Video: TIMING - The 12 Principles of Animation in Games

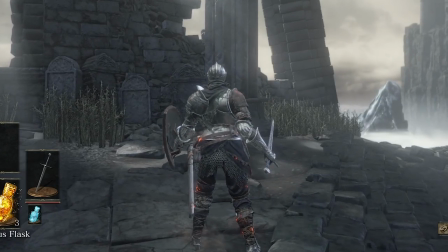And the lengthy recovery time that comes after every one of these attacks adds a degree of risk to each move.
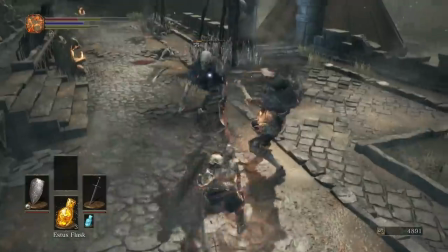To commit to an attack is to potentially leave yourself vulnerable, so it's in your best interest to watch your opponent carefully,
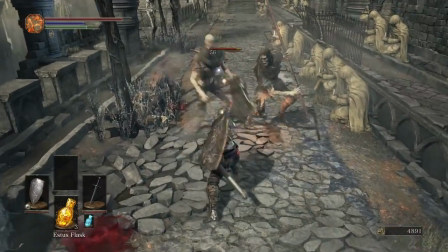choosing to attack only in the moments where you believe they'll be vulnerable and won't have a chance to punish you for that attempt.
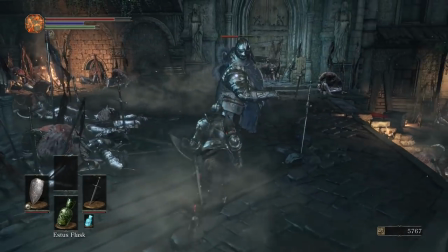Dark Souls teaches you to watch your opponent's animation carefully and strategize around it.
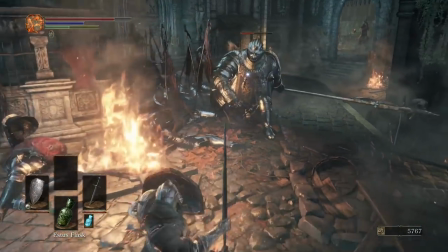And again, that's thanks in large part to the timing of its animations.
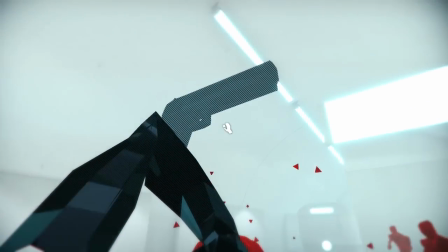And heck, then there's games like Superhot, where time only moves at regular speed when you move or perform an action.
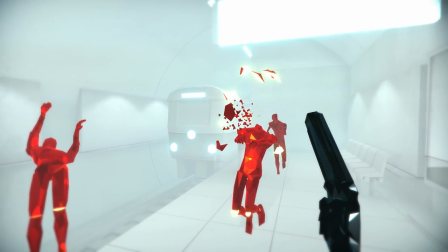Timing itself is a core gameplay mechanic here.
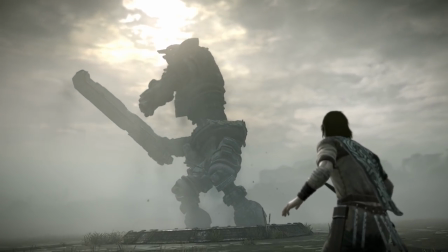Timing has always been an important principle in animation, but for games, it might be the most important principle of the Twelve.
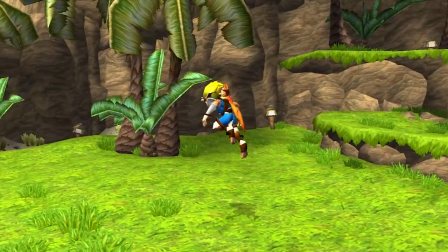But yes, I think that'll about do it for timing. There are 11 other animation principles left to cover, but we will talk about those another day.
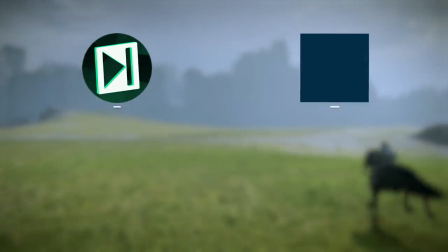If you want to see those future episodes as soon as they come out, hit the subscribe button, and consider supporting the show like all of these excellent patrons here.
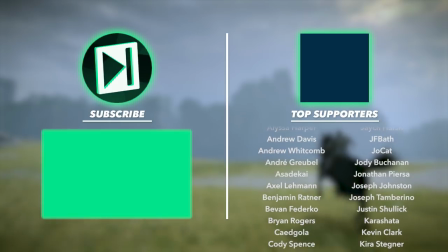Thank you for watching, and I'll see you next time.